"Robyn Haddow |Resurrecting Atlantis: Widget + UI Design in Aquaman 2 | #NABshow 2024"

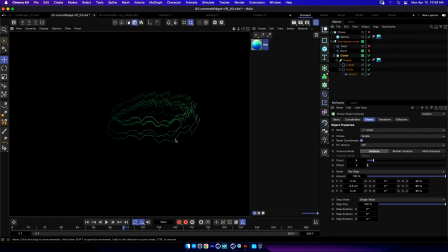And so you can see that we've got the same track, but a completely different look to our visualizer, in that it's using a circle spline and in the round. So that's cool.
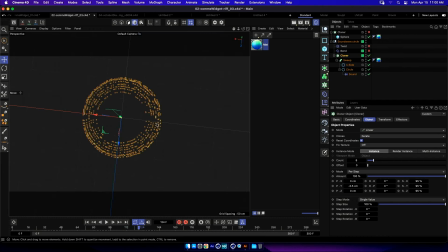It opens up a lot of possibilities. All right, moving on. I wanted to talk about the radar that I have happening inside of the ship.
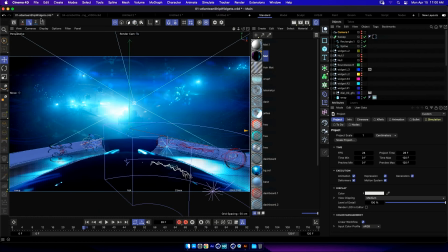I'll just streamline some of this a little bit here. And that is this, I'll hit render here so we can see.
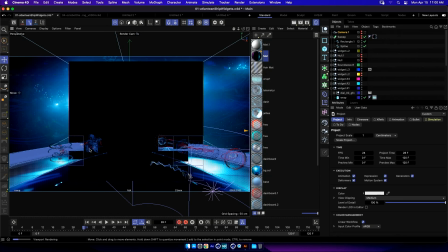That is this proximity sort of telemetry scanner of the environment to suggest like, oh,
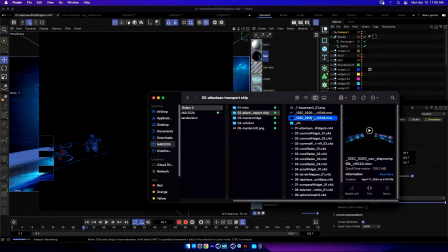are there any incoming baddies as well?
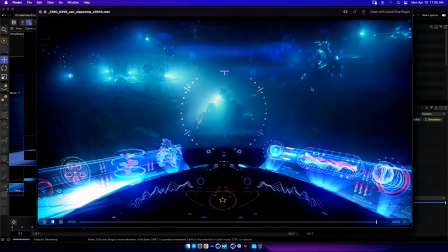Again, let's be on alert. Obviously here we have the Jebelian team.
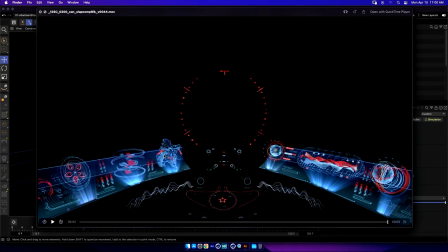They're like the warmongers, and we've got some alerts with being red circling around our coral. And what I want to bring up is to tie in story again here. Like, sure, we could have just had a cube, or we could have had a sphere.
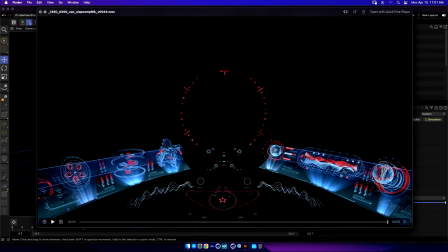Like, I have these planet-looking terrain mapping navigation gimbals, which have their own special role. But I'll go back to that in a second. The coral here pays homage to the fact that the technology and the whole world of
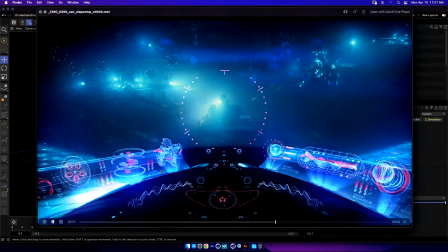Atlantis is built up of coral.
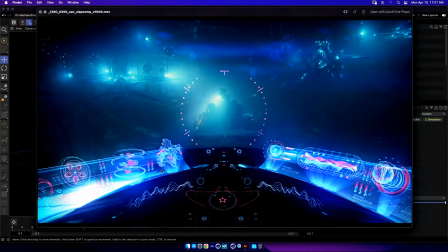And I was reading the art of and the world building that went into the first production, and the natural fragmentation process that happens when sort of, it's like a starfish. If you lose a limb, another one grows.
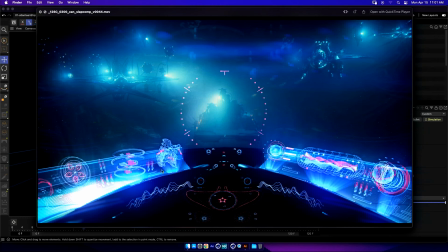And that's exactly how the technology came to be in the world of Atlantis.
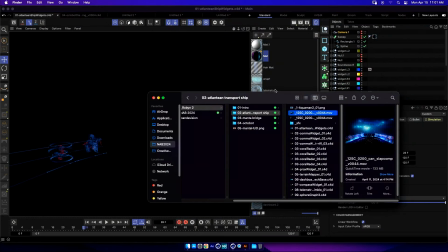And I really, really loved that whole organic nature paired with something that's like high tech and technology, which is very robotic and mechanical.
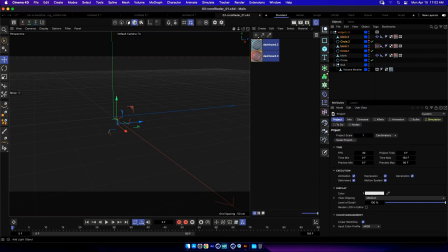There's something really beautiful to me when you can,
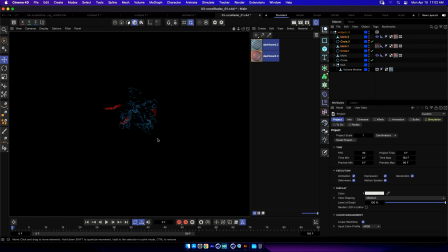synergetically have this paradox with two things that aren't like the other. And it just like feels really nice to me. I like organic mechanical things a lot.
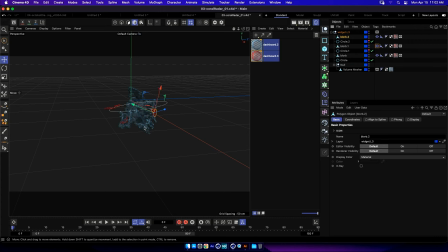So we'll reference this back again if need be, so I don't waste too much time. But I want to show you how I made that coral, because it was getting into Cinema 4D's mograph and fields. And that is, again, using the procedural noise that comes inside of Cinema.
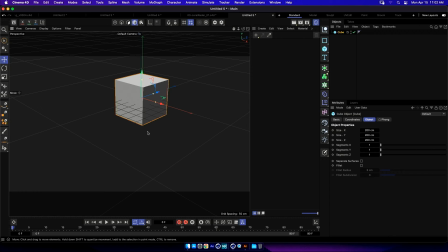But not only is this like the flat texture mapping that I showed you, like using the flat texture maps that was in the first setup, this is using volumetric noise. And we'll just hit an B here so we get
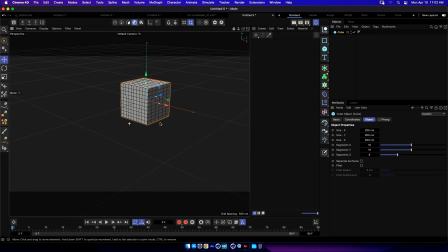visualization of our faces, because we want to have something to deform. And again, I went into my displacer, my favorite, the displacer and the shader deformer, because you have access to the procedural noise.
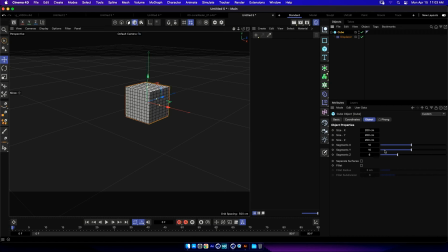Therefore, you can loop, and when in doubt, loop it. So then everybody's always happy. You just have a ton of animation to have or not have.
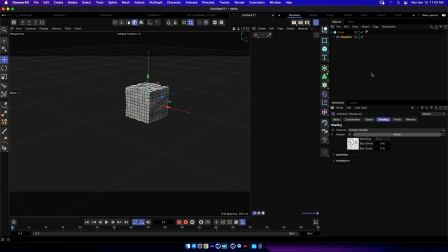So we'll go into the shader tab, and again, I'll just use the default noise that we used in the same spline setup. So it's the same technique, but only this time, instead of placing it on splines, I'm using geometry.
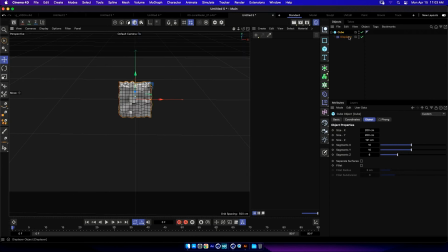And well, here we go. So let's open up, let's get some animation. Let's make sure that our frame count is in 24.